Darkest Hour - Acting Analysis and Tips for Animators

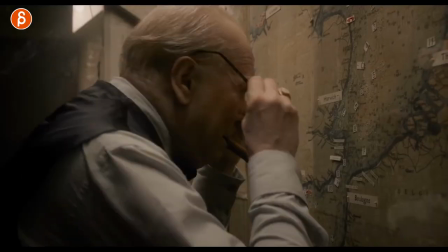Welcome back to another acting analysis and tips for animators and today I'm going to talk about the movie The Darkest Hour. There are five sequences that I want to talk about including how characters are in the sets with gestures, hidden gestures and status symbols and all those things that I talk about in my acting analysis clips and just in case you don't know what I'm talking about. Hi my name is JD and on my channel I do acting analysis clips like these. I do animation analysis clips, I do rig reviews, I do proc reviews, animation news lectures, all kinds of things. Feel free to browse around and if there's something that you like feel free to subscribe why not and let's go to those sequences first
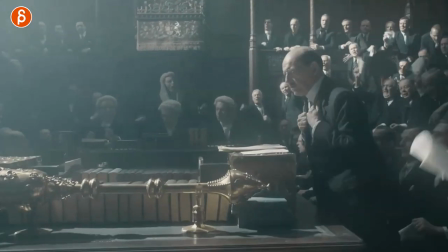up we have this here and i'm going to screw up through this you can see all the crazy commotion that is the sequence and why am i sharing this
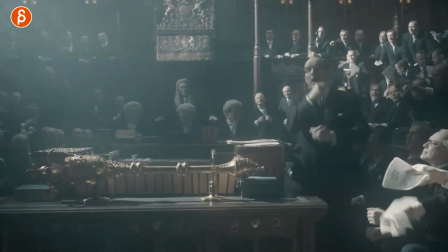it's because of how you want to lead the audience somewhere so you have a lot of movement right into the frame there are people shouting yelling and
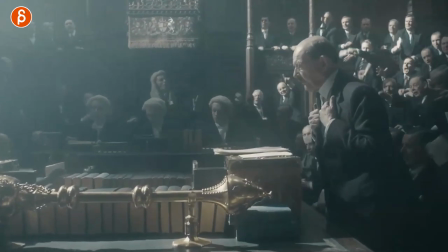gesturing this paper waving around and shaking his head and even as a point here let's go over there and then tell us the camera over there
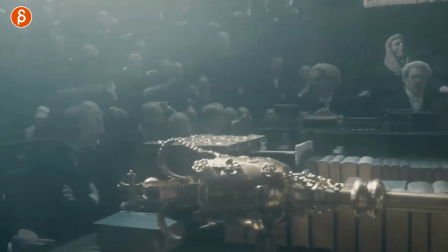now why am i sharing this because of this as we go and we have so much to look at it's Oh, kind of the same color.
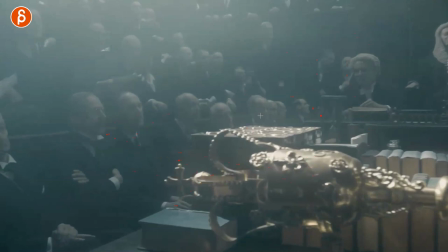Maybe there's a bit of a highlight here, but you don't quite know where to look. And then, ta-da, this character is not moving at all.
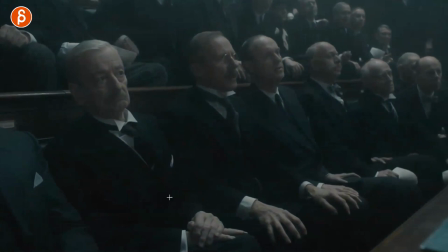So there's contrast. So when you have something where a lot of people are moving, well, how do you have a focus there? Well, nothing is moving there.
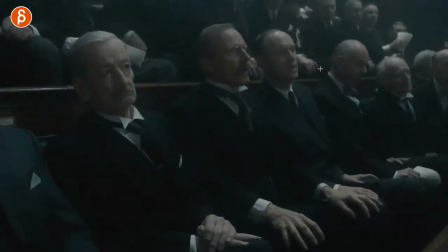So now, because all of these people are moving, and you can see later on, their heads are turning here, and they're yelling and all that stuff.
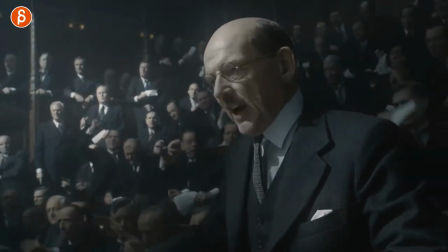They go, rah, especially here they go. Everybody's gesturing and shouting.
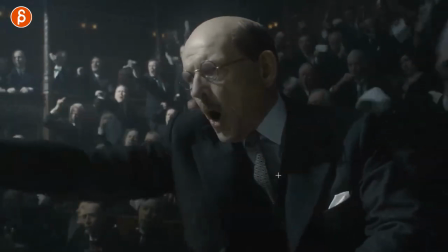I mean, of course, it's very clear that I want to look at him. he's massively huge on screen but again you can see all of that and he is not moving and
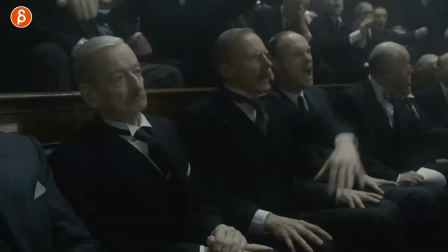i love that little just that little look here and go all right well what does this guy over there think so
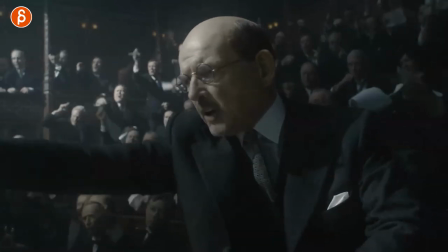if you have multiple characters and you want to make sure that the audience knows where to look especially since they are dressed the same they kind of look the
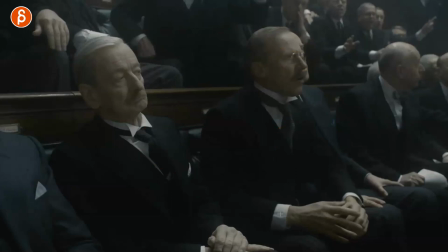same well then you can do a lot of movement and not a lot of movement lighting wise it's not a huge difference so again it's not like there's a spotlight on this character but look in terms of contrast of how people are moving now as he looks up there's another variation of
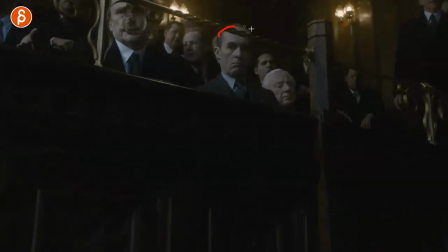this again this character is the one we want to look at so what happens here is that even though this character is nicely here in
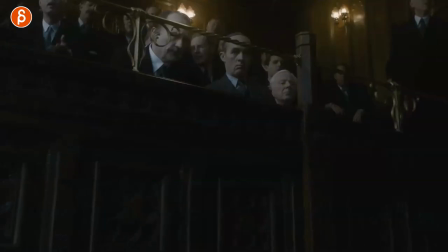the thirds in my crappily drawn thirds this character is more in the middle not super center but still centered now how do we know that we need to look at him again it's not lighting wise a huge thing and this character is covered by a huge set piece because this character is more
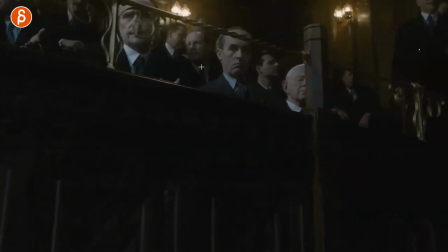of a hidden character maybe kind of a secret thing so what you can do here is have your set piece obstruct the eyes because as humans we want to go to eyes you want to look at things now you might say this character has clear eyes is in the shadow but generally this
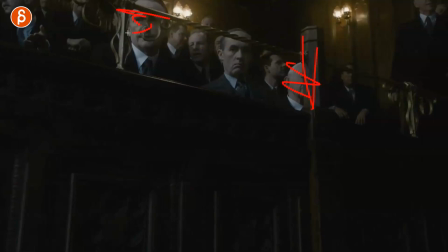post is hiding this character this piece is hiding this character and this character is fairly centered so it really gives us a helpful guide
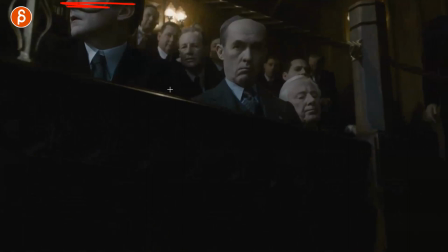as to where to look at this point no eyes this character is looking down so it's really this is the character we need to look at and when you
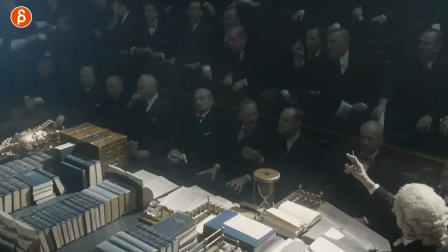go back when he switches to the other scene you can see again lots of movement lots of movement fairly centered and this character is not moving at
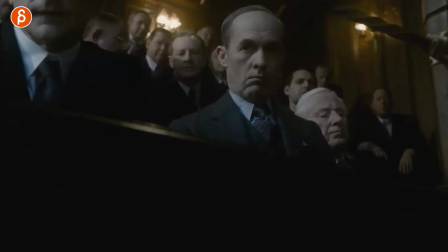all so again look at contrast to draw attention to itself and sometimes less is more so in this sequence they are meeting here for the first
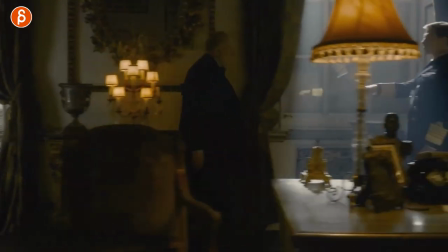time and you have that classic gesture here oh you got to come here come here and kiss my hands why am i showing you this it's because of what he's doing right after
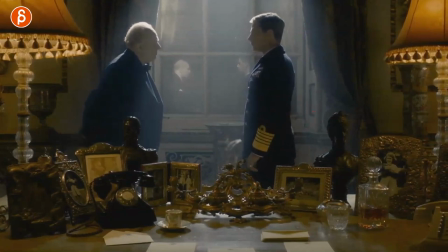it's this it's not extremely subtle i'm sure he noticed this and as an audience we can see it's also nicely lit because you got the highlight here so you can really see the color contrast when all of this happens it's nicely staged there and as always I'm showing it is not that you copy this but in terms of a springboard of ideas so let's pretend your character is outwardly saying no and even in the lip sync maybe I like this maybe the character is at a birthday party like I love kids but the character is a neat freak and doesn't want to be touched or anything and the kids are messy it's the young kids love me a kindergarten party whatever and he's like no I love I love kids and then as the kids hold them and touch them like yeah you're fine you're fine and then the character does this and wipes his hand so think about where you have the character portraying one thing and through a gesture you actually realize oh the character actually thinks this and that's the truth that comes out of the character through that gesture because gestures usually are overdone you got the w pose you got this it's always kind of the same ones and i always recommend to my students at least in your first couple takes when you act things out and film yourself a reference put your hands behind your back then you can see how you act with your shoulders or your chest or your head because arms are just kind of overused but if you do want to use them, I would recommend use them with a purpose. It will reveal character by doing this. And there's another example afterwards, again, that reveals something about a character through the gesture.
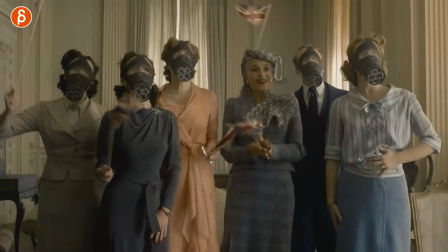So it doesn't have to be just the random flailing of one arm or two arms. And it's in this one. So they are celebrating here and yay, yay, yay.
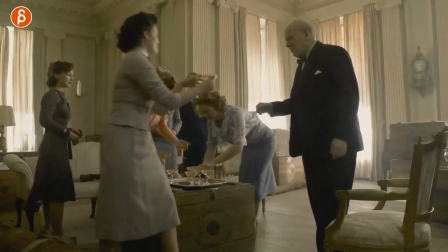And you can see he's old. So they're bringing him the glass. They're making sure it's okay. It doesn't fall.
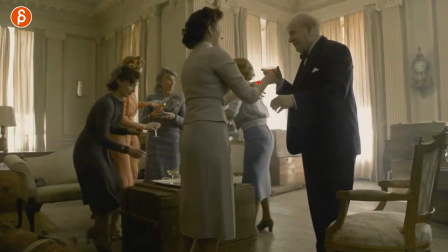So she has that hand almost underneath the glass to make sure it's okay.
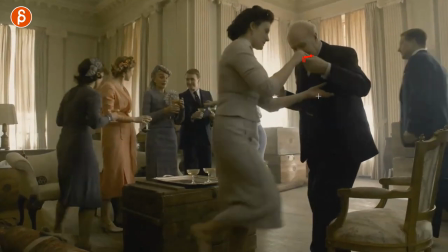Then when they're done here, she's holding the hand she's putting the hand underneath so all those gestures show i want to help this character these are not
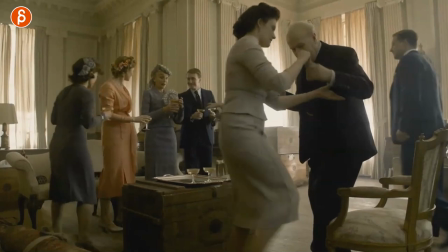random gestures she wants to offer help this tells us something that she wants to be helpful because he's old and again she tries to help well
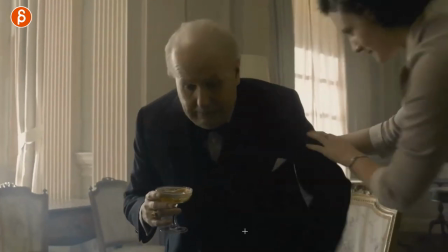here's another one watch what he's doing and let go so in his case maybe he's just grumpy he doesn't want to be healthy doesn't want to look frail doesn't want to look weak just something where it's a gesture that's not something where it's the classic thing but it's more like leave me alone it's it's a deliberate gesture that tells us something about the character and this could be like i said someone's grumpy or just let go of me or i need to be seen as someone powerful so don't help me so get away because i need to come across as powerful i don't need help visually blah blah blah so many ways you can use this for your scene but if you do add a gesture think about is this something that will tell us more about the character and just expand our ideas and our perception of this character not just random things so that the character just moves
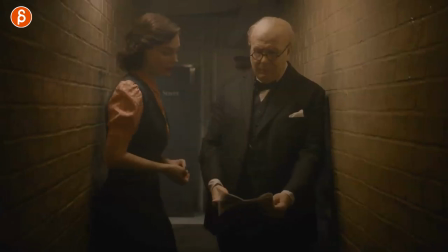speaking of movement i have this one as the next sequence and it's a long one i can scrub through this is what's happening here again this is about gesture but this
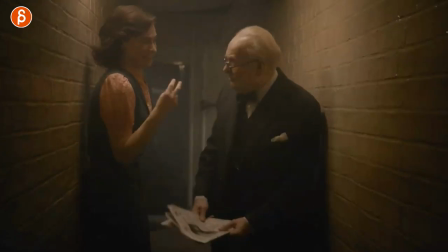is not what i'm going to talk about it's not this it's actually this it's the wall it's where they are so there
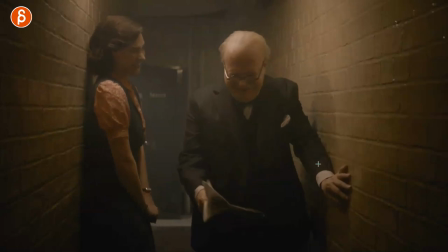are a couple things here as he laughs he holds on to this wall but a couple things you can do let's pretend like i said before the character is old and this character doesn't want to reveal to this character that he needs help maybe needs a cane or whatever he's kind of weak
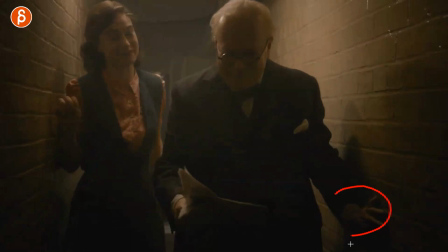so as he walks you can see how he uses the wall now this is not a moment where it's about weakness but again
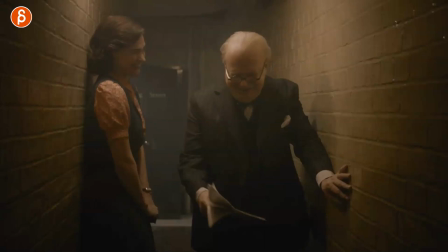i want to show you this as an idea as a springboard for ideas so maybe you can use confined space where a character can use this maybe it's a bit more hidden it's visible to the audience but it's hidden to this character because of this hand is being blocked by the body but the character needs help
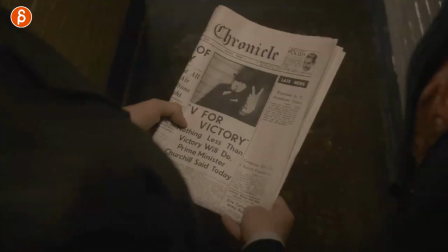and he's using this you can do something where let's say the characters are talking and this character is a bit more forceful and with a threat
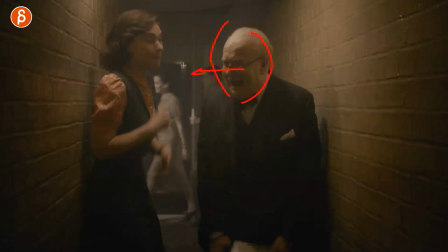this could be in a lip sync that could say something and this character is uncomfortable and moves back and now this wall doesn't let the character go further back to evade this character and again this could be in all kinds of situations where maybe again it's the it's the guy or whoever at a christmas party or at a birthday party and lots of kids and the character doesn't want to deal with kids and moves back and then it's stuck in a corner like all right i guess i'll play with you blah blah so again this can be used in many many ways but i like the idea of the confined space so if you have your characters think about where you will put them is it going to be a big empty space maybe that will give the character room to evade another character and that's the whole point or it's a small space where it's threatening because there's no escape or maybe the character wants to come off as more relaxed and then thankfully there's a wall right there to be like here like this maybe the character hears something devastating and they're going oh and they almost faint and then they plop against the wall so they don't fall back right away which gives them the other character time to hold the character so they can enjoy the interaction how much they like each other how much their support and so on and so on but to me again that's why i love props and sets because that it gives you opportunities to do something different with the character and to reveal something else about the character and again if that's something that you want to do for later on a job in a movie chances are the characters are not going to be in an empty scene they're going to be in a environment in a set in a could be in a jungle could be in a house whatever it is but then think about well all of this is around me how can i use this to tell
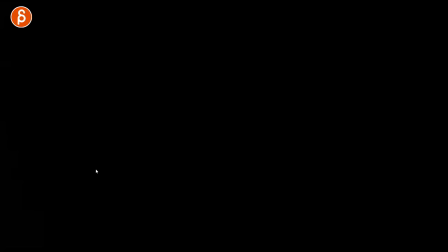the story and to tell us something more about the character and speaking of character and this one she comes in and sees how he is alone